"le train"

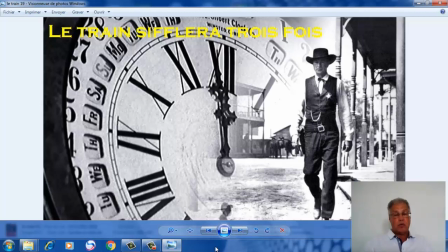Donc, du moment qu'il y a ce facteur important du temps, on va à chaque fois rappeler le temps. Dès le début du film, on rappelle le temps par la fixation sur les horloges.
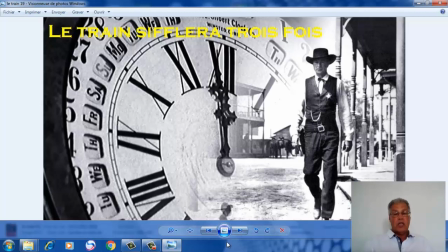Et il y a différentes horloges d'ailleurs qui vont jalonner un petit peu tout le film.
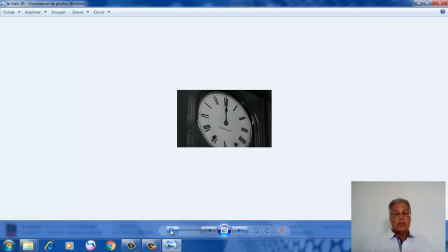Il y a, on va, ici c'est le midi,
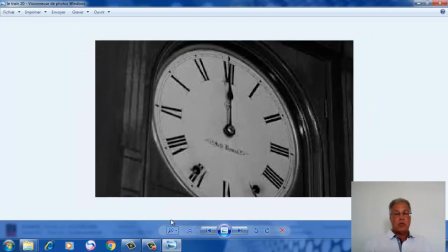donc en principe, c'est le train doit siffler à midi exact. Donc avant qu'il siffle, il va falloir faire un plan fixe sur l'horloge.
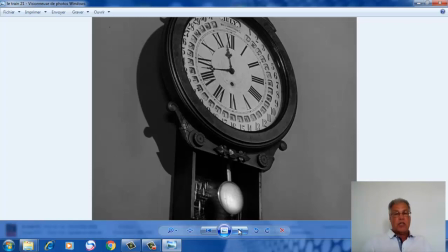Et à chaque fois d'ailleurs, que ce soit dans la chambre, que ce soit dans le hall de l'hôtel, que ce soit dans le bureau du shérif, dans le bureau du maire, il y a des horloges, il y a toujours des plans fixes sur les horloges. C'est une question de temps.
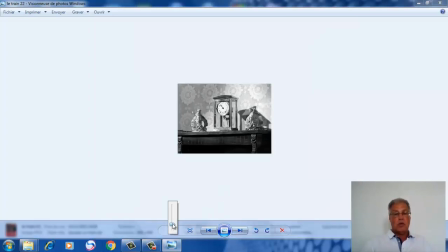Comme ici d'ailleurs, l'horloge constitue un accessoire, mais beaucoup plus qu'un accessoire.
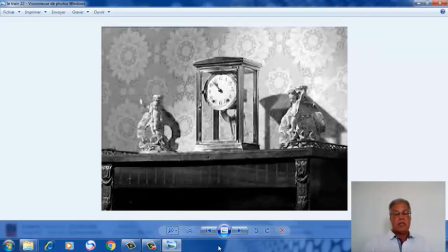C'est un facteur dramatique et psychologique très important.
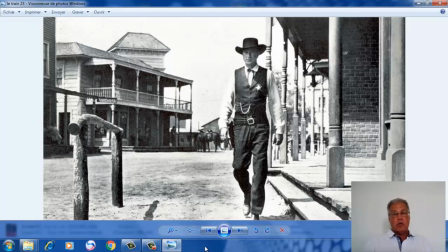Donc, il y a un troisième élément. Donc, il y a d'abord les rails, puis il y a la fixation sur l'horloge, c'est-à-dire le temps. Un troisième élément caractérise le film, c'est l'errance. Et compte tenu de la situation de ce shérif qui est à la quête
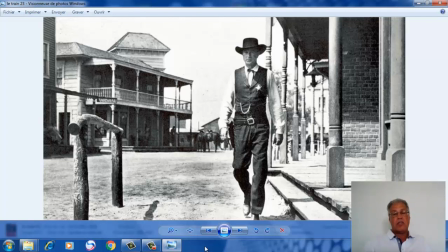de soutien de la part des citoyens, il va falloir qu'il fasse porte à porte. Et il va errer un petit peu à travers la ville, et à chaque fois qu'il va taper à une porte, il n'y a pas un écho positif, et dans ce cas, il va continuer son chemin de plus en plus abandonné.
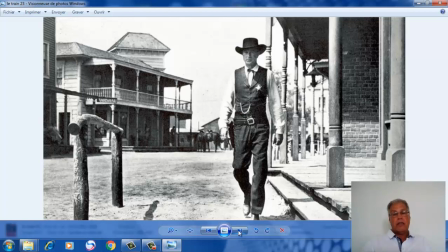Cet abandon d'ailleurs est cadré. est cadré par le décor.
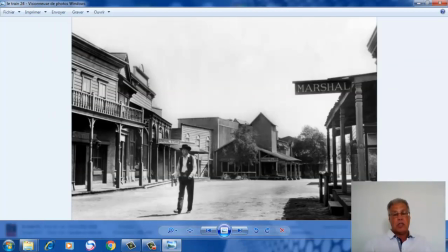C'est un décor artificiel. Et l'acteur, disons, le personnage de Kane, isolé, est aussi isolé dans un décor. Il va falloir le montrer tout petit.
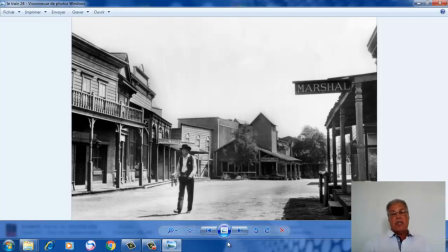Il y a même un travelling avant, un travelling malheureusement, je n'ai pas pu le retrouver sous forme de vidéo. Il y a un travelling avant qui va définir exactement la situation du shérif par rapport à cette ville.
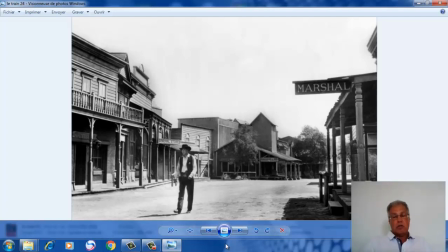Et bien sûr, là, quand nous sommes en train de parler parfois du langage technique audiovisuel, dans ce film-là, la technique, elle doit être au service du film, de la thématique du film.
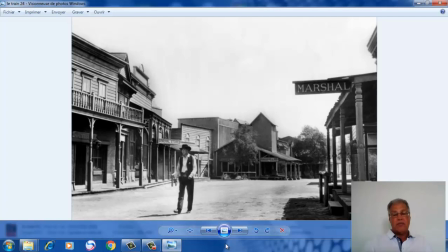Donc on ne va pas filmer le shérif d'une manière hasardeuse, plutôt il va falloir le filmer tel que, en tenant compte de son évolution, de sa situation.
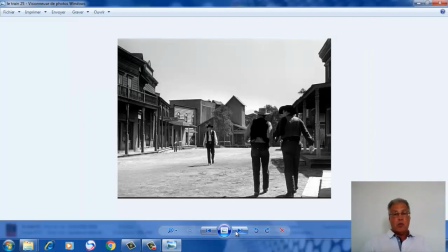Voilà pourquoi on va saisir les décors dans leur globalité.
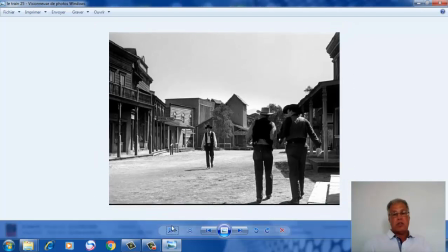C'est une manière d'isoler l'acteur, et psychiquement d'ailleurs, il va se retrouver très très très isolé
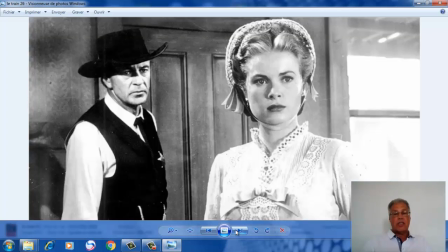devant la lâcheté des citoyens, abandonné par sa femme,
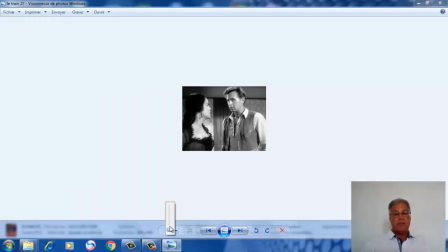abandonné par son adjoint, joué par Lloyd Bridge d'ailleurs, lui aussi,
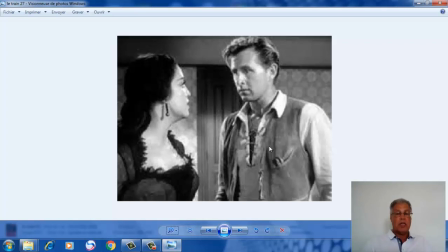malgré qu'il est un assistant, il va tout de suite abandonner son étoile, et vous voyez ici qu'il ne porte plus d'étoile.
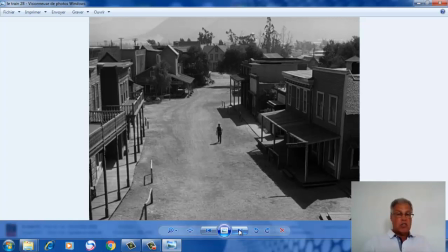Et voilà, donc comme je viens de le dire, les plans sont successifs, et à chaque fois, il y a une sorte d'évolution du cadrage. On va saisir le personnage de plus en plus petit dans un cadre de plus en plus important,
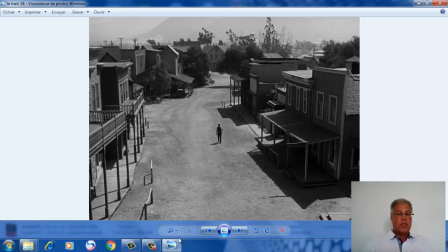c'est-à-dire le décor du film devient de plus en plus important dans ce film. Et c'est une manière de montrer combien ce personnage-là, le shérif Kane, est isolé.
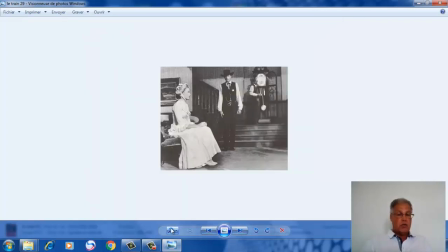Et il y a bien sûr l'horloge, comme je l'ai évoqué tout à l'heure,
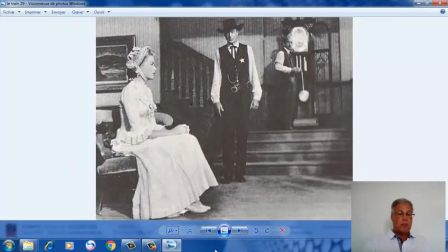ça ne devient plus un accessoire sommaire, superficiel, au contraire, comme je l'ai dit tout à l'heure, on va essayer d'inclure à chaque fois